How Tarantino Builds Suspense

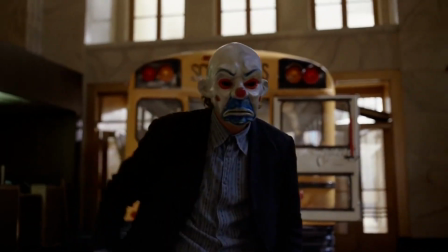(0:00) Oh, criminals in his town used to believe in things. Honor. Respect.
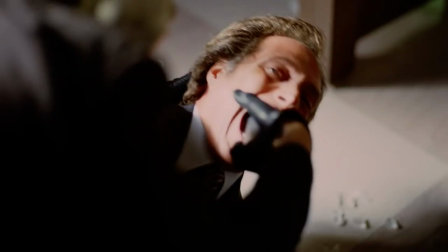(0:06) Look at you. What do you believe in, huh? What do you believe in? I believe whatever doesn't kill you simply makes you...
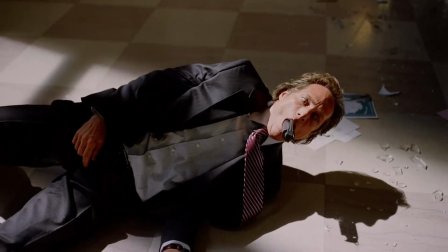(0:17) Stranger.
How to intrigue your audience. A question that I have asked myself many times over.
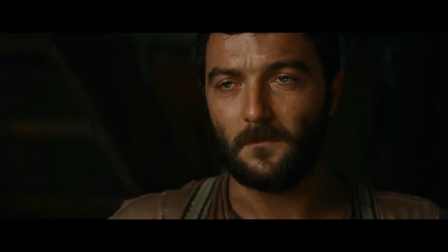(0:25)
How to capture the viewer's attention and not let it go until those final credits reveal?
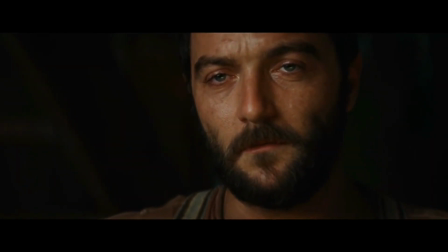(0:32)
Indeed, a very tough question to answer. Intrigue is a very tricky thing. To begin,
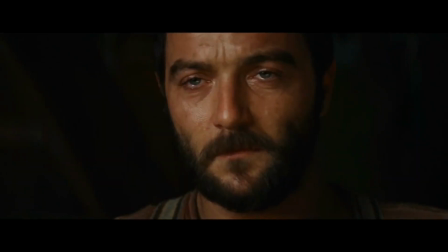(0:38)
we need to understand when you should first capture interest from your viewer and how can you keep it floating, rising.
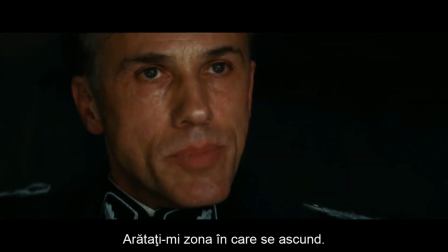(0:47)
In this video, I am going to be looking at a couple of examples of intrigue done in a great way. and ones where it's not done at all.
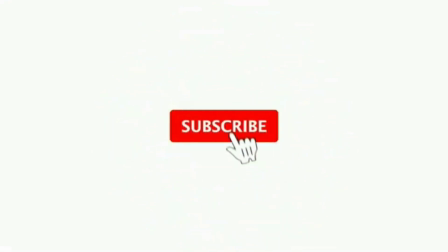(0:57)
Now, before we continue, if you like this content, subscribe and hit that bell button.
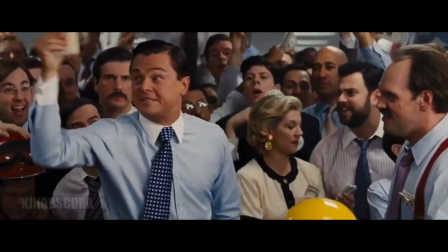(1:04)
Do it now! Many different directors review and handle intrigue in their own different ways.
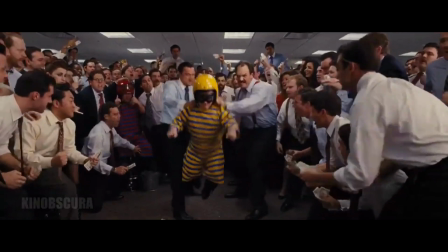(1:12)
Martin Scorsese usually starts his movie through the monologue while introducing us to the main character.
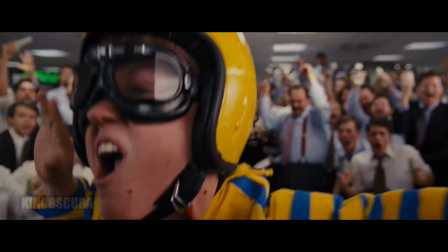(1:18) My name is Jordan Belfort. Not him. Me.
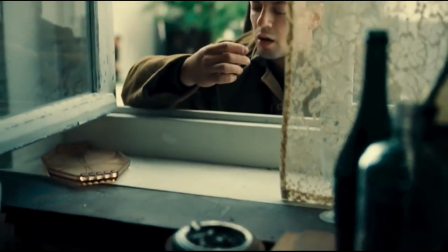(1:23)
Christopher Nolan most of the time will place us right in the middle of the action and let us figure out whatever the fuck is happening.
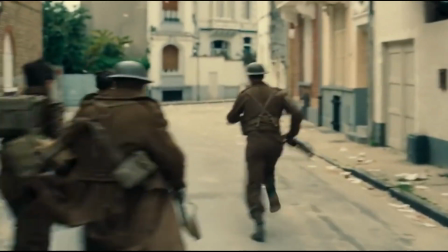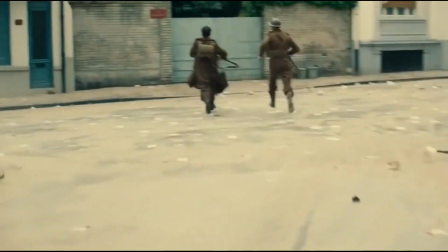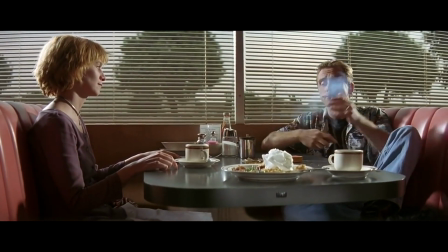(1:41)
While Tarantino almost always begins his movies with a really long conversation between one or two main characters.
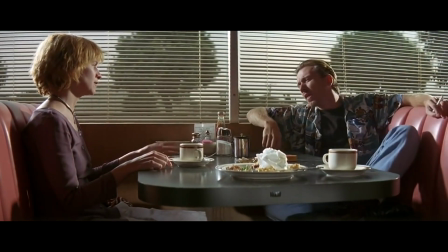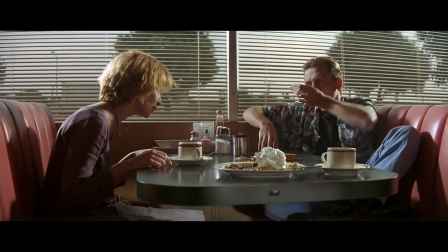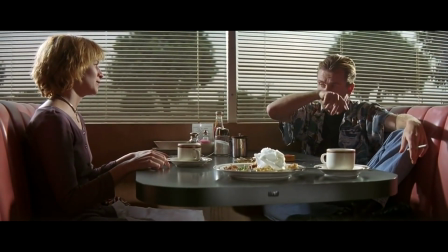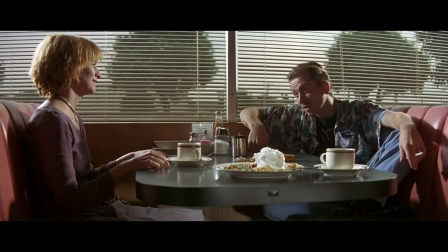(2:02)
This is so you understand that there isn't really one absolute way to catch the viewer's interest in your movie.
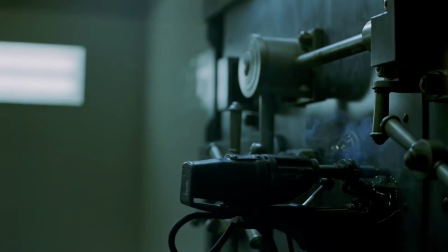(2:09)
One important thing they have in common is that they are either introducing us to the protagonist like
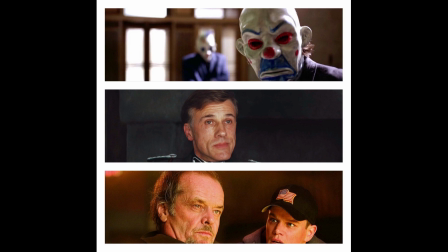(2:16)
these three or the antagonist like these but the important question is
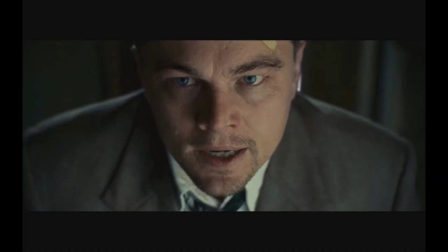(2:21)
which is better introducing your hero or introducing your villain
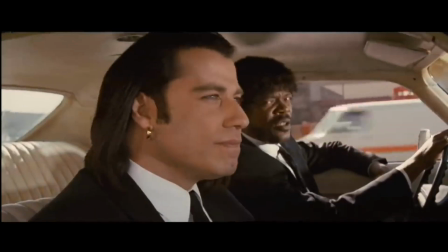(2:27)
in the intro now introducing your protagonist in some way or another in your opening
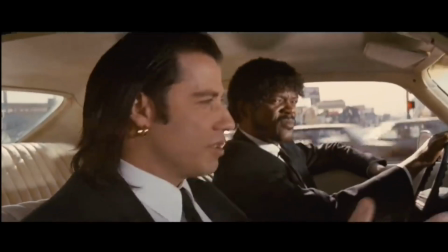(2:33)
scene is the basic way to go for most filmmakers and it works it
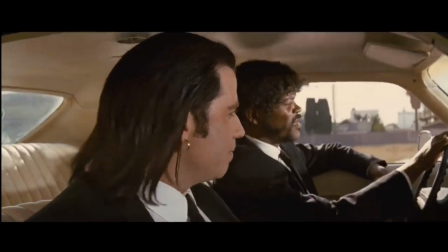(2:38)
makes sense that since the movie is based around him or her that they appear first
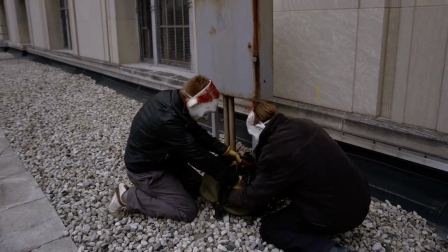(2:45)
although introducing your antagonist in the beginning could sometimes be more interesting
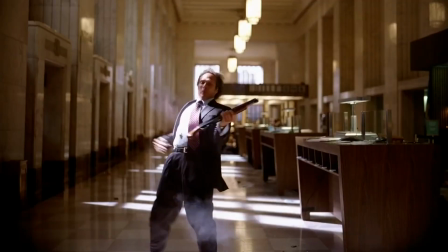(2:52)
think the dark knight this movie we're talking about has easily one of the best opening
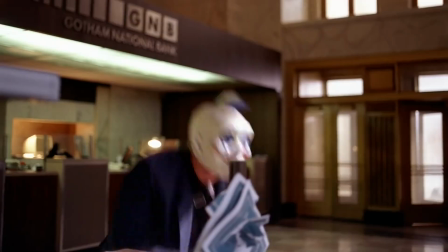(2:58)
scenes in any movie of the past 20 years why because
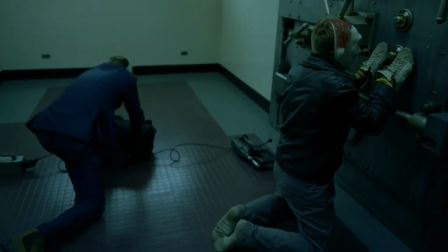(3:04)
not only is it filled with action intrigue and shows one of the most amazing characters
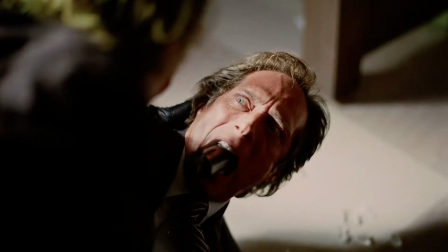(3:11)
ever created but also in only a few short minutes tells us everything we need to know about the maniac or about the witness
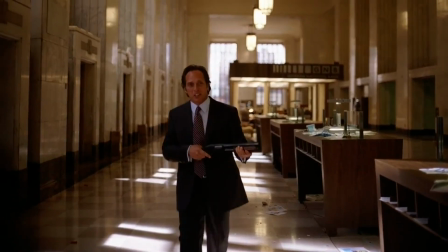(3:19)
first up with this don't any idea who you're stealing from you and your friends are dead he's out right
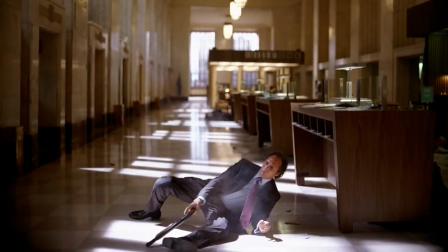(3:32)
which shows us that he doesn't care for his crew a psychopath and then this
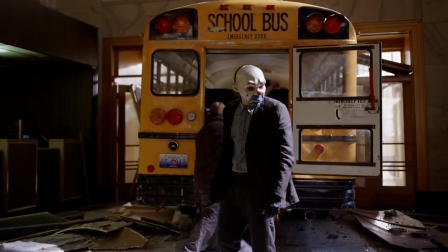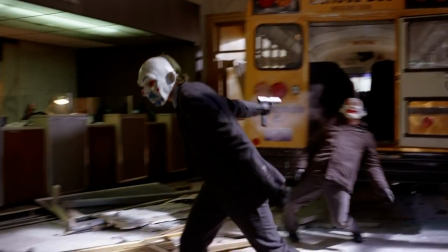(3:45)
which shows us again that he is ruthless and then this Luke, what do you believe in, huh?
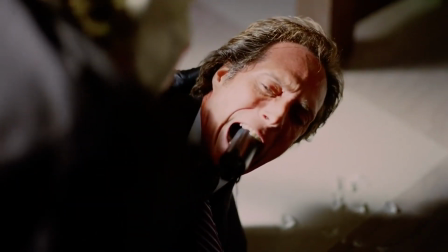(3:54) What do you believe in? I believe whatever doesn't kill you simply makes you a stranger.